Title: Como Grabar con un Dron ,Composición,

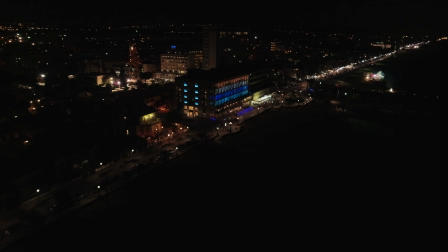247s
por la pantalla porque si os fijáis no podéis quitar la vista de este edificio, porque nos llama mucho la atención entonces son luces claras, pero tenemos estos azules
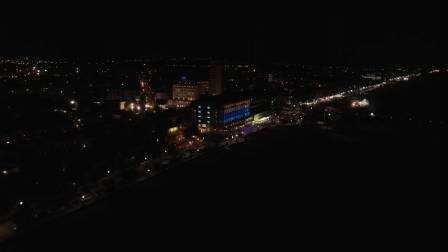256s
azules aquí y nos está llamando mucho la atención Aunque tenemos esta diagonal con un pequeño efecto gruo manteniendo la regla de los tres tercios,
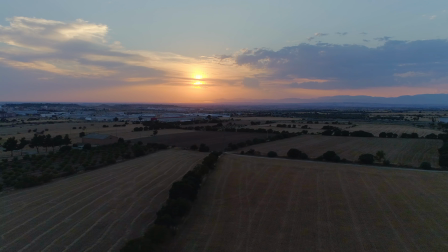264s
aunque sea de noche. Y aquí ya estamos rompiendo un poco la regla de los tres tercios, porque estamos montando este campo,
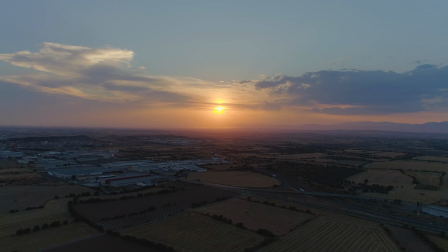274s
tenemos las líneas de los sembrados que nos van dirigiendo poco a poco hacia el sol. Aquí ya acabamos de romper la regla de los tres tercios, pero tenemos este cielo tan interesante que nos va mostrando maravilloso. Y luego tenemos la carretera, tenemos este polígono, los sembrados, y claro, queda una puesta de sol fantástica, ya digo, las reglas a veces están para romperlas, no hay que ceñirse a ellas sí o sí,
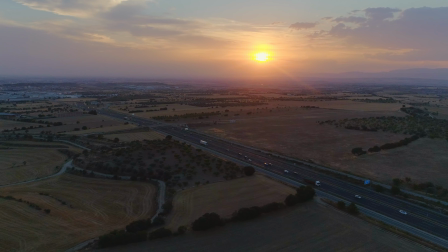300s
como puede ser el claro ejemplo este, ¿no? Aquí veis esta diagonal, que es preciosa, que tenemos esta autovía,
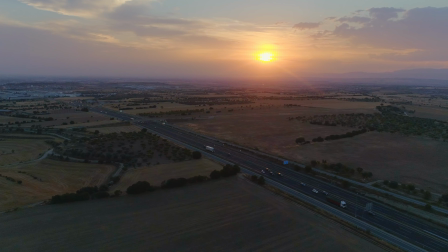307s
pero tenemos el sol que nos llama también la atención como pasaba antes en el vídeo de nocturno, pero es una puesta de sol preciosa con esta carretera
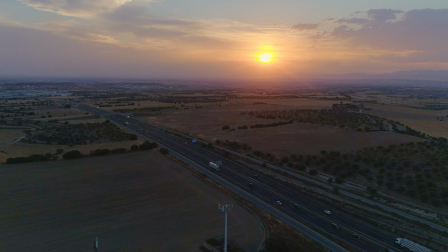318s
haciendo esta diagonal hermosa hacia una ciudad. aquí es el lago
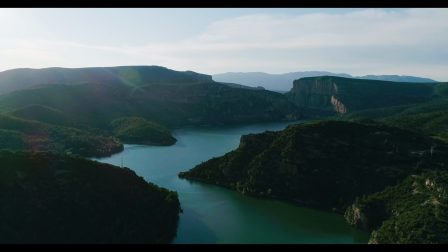324s
sinuoso, el que nos va haciendo esta línea de fuga, que al espectador,
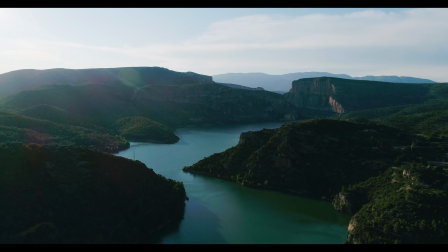328s
y encima tirando un paneo hacia atrás perdón, paneo, tirando hacia atrás e iremos sorprendiendo poco a poco al espectador, pero claro, le da grandeza a esta imagen, y mantenemos la regla de este tercio como podéis observar,
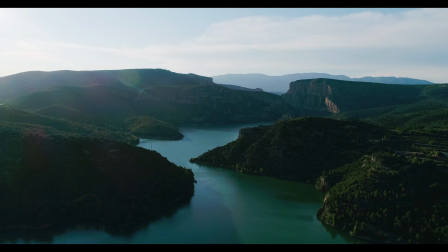339s
porque en el cielo, bueno, tampoco era muy interesante, pero lo manteníamos por estas pequeñas nubes que teníamos aquí
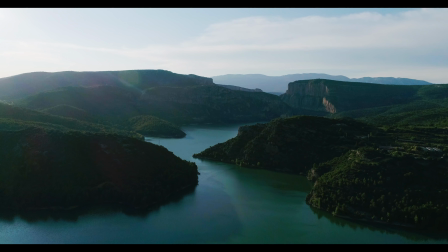345s
y claro, le da una grandeza muy, muy, pero muy hermosa Bueno amigos, pues ya habéis visto que como hemos hecho con la composición en diagonal, la regla de los tres tercios, las líneas de fuga y la importancia del color, sobre todo en vuelo nocturno, estas luces de color como también hacen que la mirada vaya hacia un punto concreto o una puesta de sol como habéis podido observar en el sol aunque había composición en diagonal. Las reglas están para romperlas, por supuesto, si no, no existiría la creatividad, ¿vale? Pero todo esto os puede aportar más conocimientos y también, pues, cautivar más la atención del espectador. Sobre todo, en edición, cortar todo lo que es la preparación del vídeo y poner solo el trozo, que queda bonito. Aunque sean 5 o 10 segundos, es mejor que poner 30 que esté repitiendo lo mismo, veamos ahí que el drone mueve con movimientos bruscos, etc. Suavidad, sobre todo. Que es el arte de la filmación de todo camarógrafo. Así que, amigos, ya sabes, si te ha gustado el vídeo dar un like, no olvides suscribirte al canal y activar la campanita para estar avisado de todos los vídeos que semanalmente vamos subiendo a este canal. Vuestro canal. Así que, nos vemos en el próximo vídeo. Felices vuelos y mejores aterrizajes. ¡Chao, amigos! Gracias.